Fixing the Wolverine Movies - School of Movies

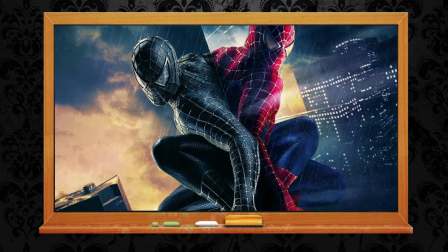(0:03)
In the past month, I've been dabbling with fan edits for flawed movies to see if I can
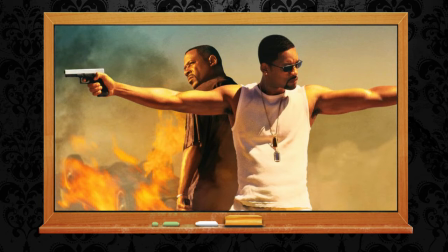(0:09)
snip out some of the more overt problems and rework them into something much better.
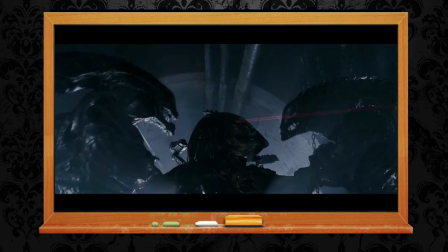(0:14)
I did Passengers, Bad Boys 2, and Aliens vs Predator Requiem, some of which I may talk about in another video.
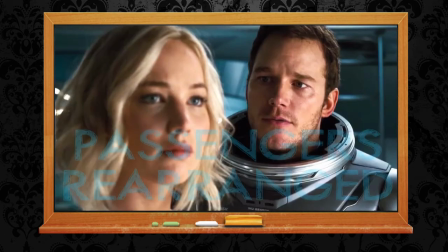(0:22)
Although you can find an excellent breakdown of one of these in Passengers Rearranged by the Nerd Writer.
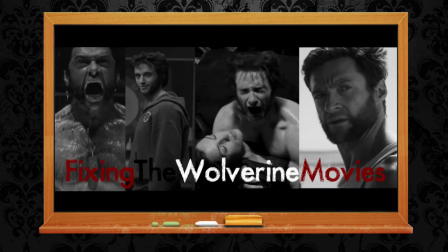(0:29)
But this one was my most ambitious movie re-edit so far. It made refitting The Hobbit into just 2 movies and removing the superfluous bits of business seem like a light trim.
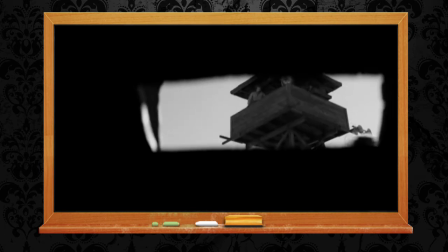(0:40)
It began with a simple premise with untold complications. I actually really like James Mangold's 2013 film The Wolverine.
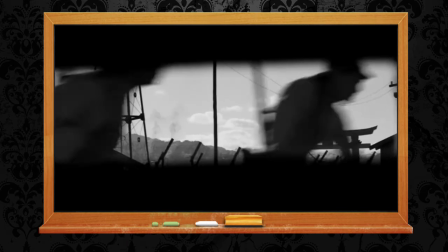(0:49)
3/4 of it is solid and it's only the last half hour where things get shaky.
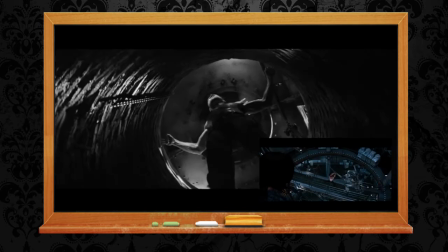(0:53)
But just cutting that out felt like missing an opportunity, so I thought bigger.
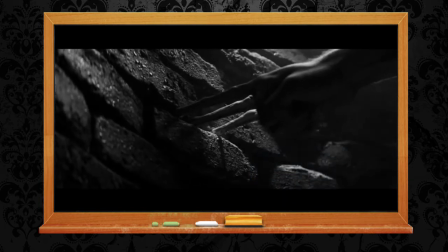(0:58)
My remit was to re-envision Wolverine's story prior
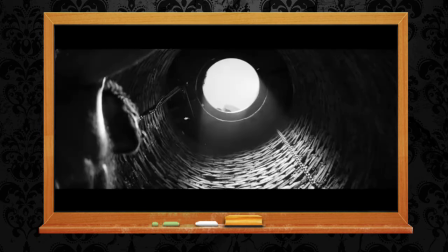(1:02)
to Logan into one single movie that forms a solid companion piece,
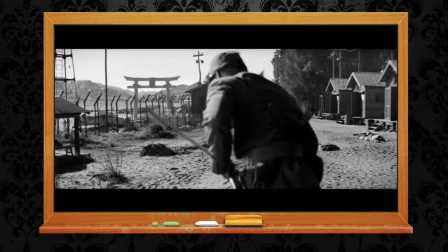(1:07)
explores his history, and is somehow coherent, thus resulting in a pair of really truly great Wolverine films,
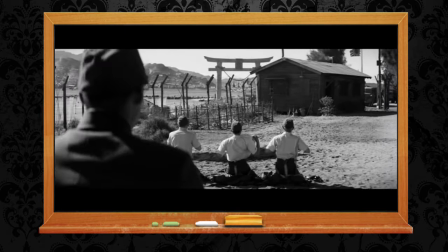(1:16)
honouring the hard work that went into The Wolverine, but also some of Jackman and his co-stars' best work in the previous films.
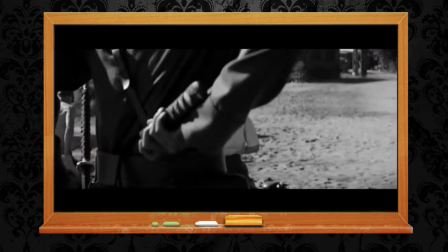(1:23)
So here's what I had to work with.
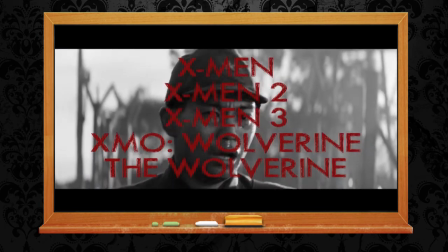(1:25)
X-Men, X-Men 2 Mutants United, X-Men 3 The Last Stand, X-Men Origins Wolverine, and The Wolverine.
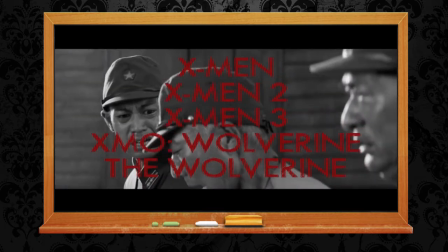(1:34)
5 movies, none of them wholly brilliant, all of them containing a piece of the puzzle.
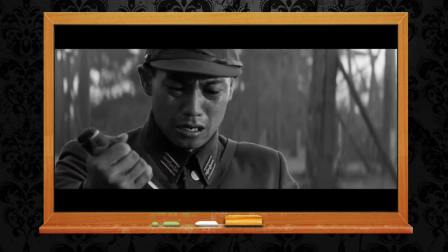(1:39)
My edit of this film, which I'm simply calling Wolverine,
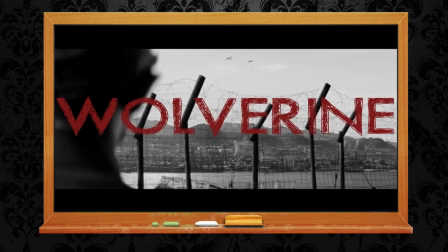(1:43)
begins with the 1945 bombing of Nagasaki from the beginning of Mangold's The Wolverine.
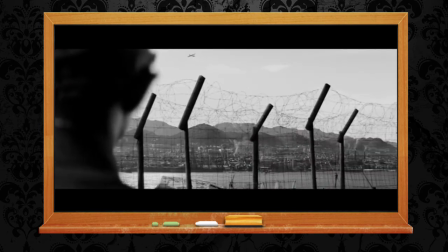(1:49)
It's a great starting point and it comes into play later on.
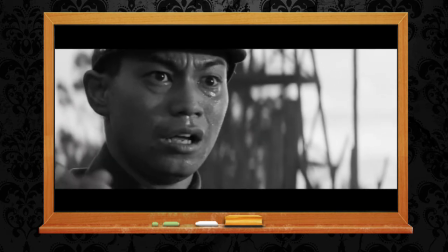(1:52)
The whole second half of this project is also mostly this film, since the serious direction ties in neatly with Logan.
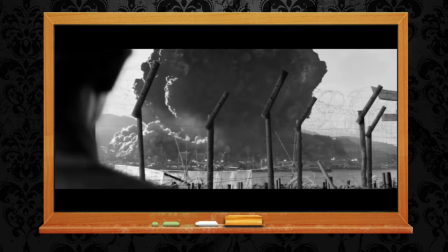(1:59)
I also rendered all of the movies into black and white to put across a more adult tone and distract with bright comic book colours less.
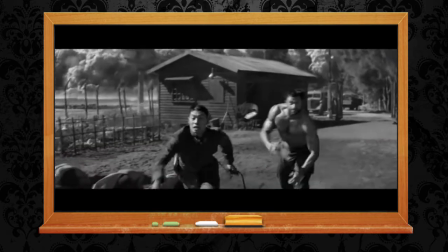(2:07)
It also makes the different directors and cinematographers less apparent, unifying 5 similar but still different filmic looks.
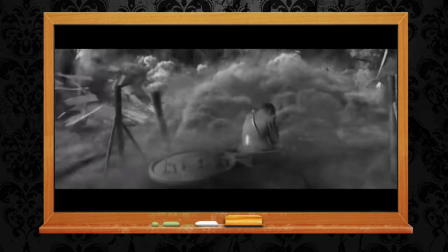(2:15)
I hadn't banked on the 5 composers, Harry Gregson Williams, Michael Kamen, John Ottman, John Powell and Marco Beltrami,
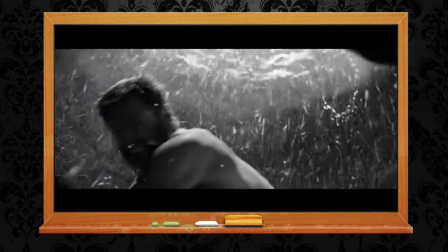(2:22)
giving it 5 different musical flavours, but it's actually pretty good for separating scenes out and showing the passage of time.
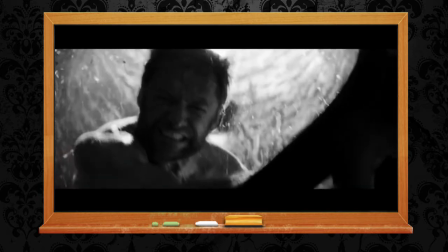(2:28)
I cut sharply at the point Logan is horribly burned in the nuclear fire.
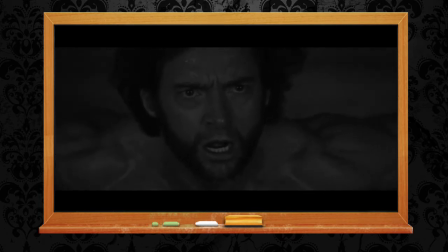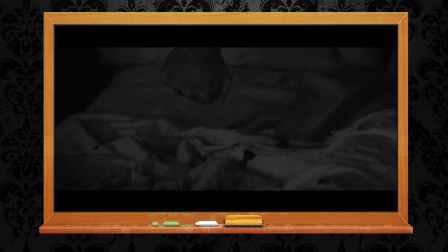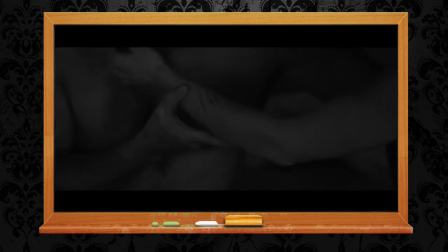(3:00)
Four minutes in, and Logan wakes up in the Canadian mountains in 1979.
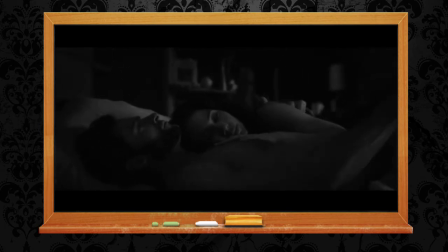(3:06)
It's one of the earlier scenes in X-Men Origins Wolverine. I originally started with the opening on the Howlett estate, followed by the action-packed historical montage, but I decided to skip over it for a reason I will go into later.
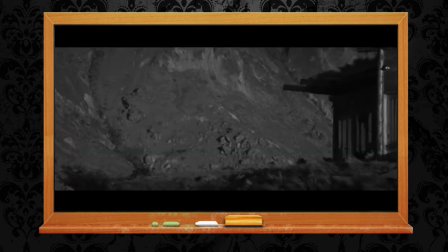(3:18)
An additional reason was to focus on Victor Creed as a fixture in Logan's life, which of course I couldn't follow up on, as I also cut out the whole horrible Team X section, so no crappy Wade Wilson non-starter and the rest of that vestigial garbage.
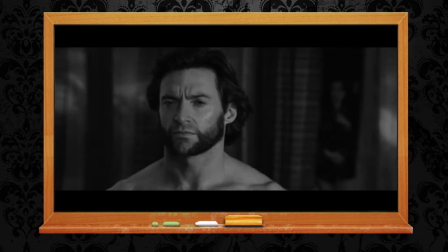(3:32)
Logan wakes up from a nightmare of burning down the well, and Kayla comforts him.
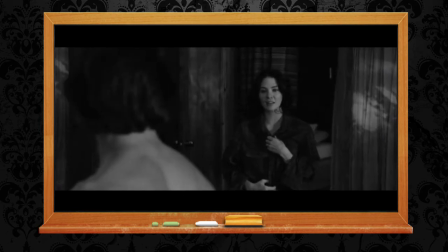(3:37)
He lives in the country, a man at peace. Stryker comes to see him to warn him about Creed.
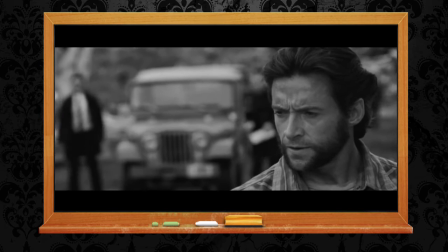(3:43)
I cut out a little bit of the cockfighting with Agent Zero.
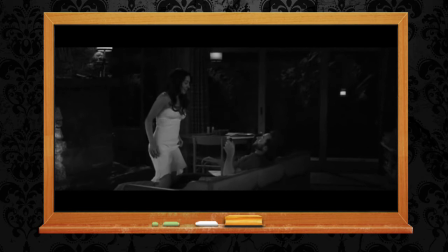(3:45)
He sends Stryker away and Kayla tells him her Wolverine story, which I have always kind of liked, although I can understand why many people don't.
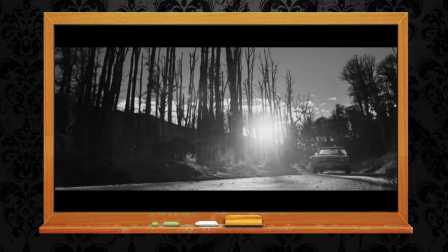(3:53)
The next section has Kayla encounter Creed and Logan finds her dead,
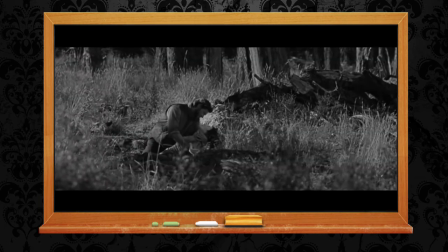(3:59)
howling at the sky, but without that awful crane shot that makes the scene trite.
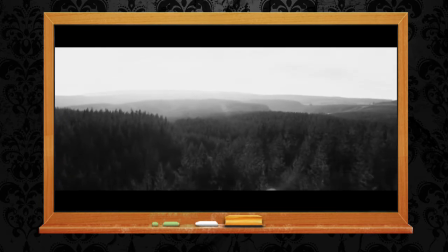(4:04)
He fights with Stryker at the hospital with less ponderous exposition and goes to confront Creed.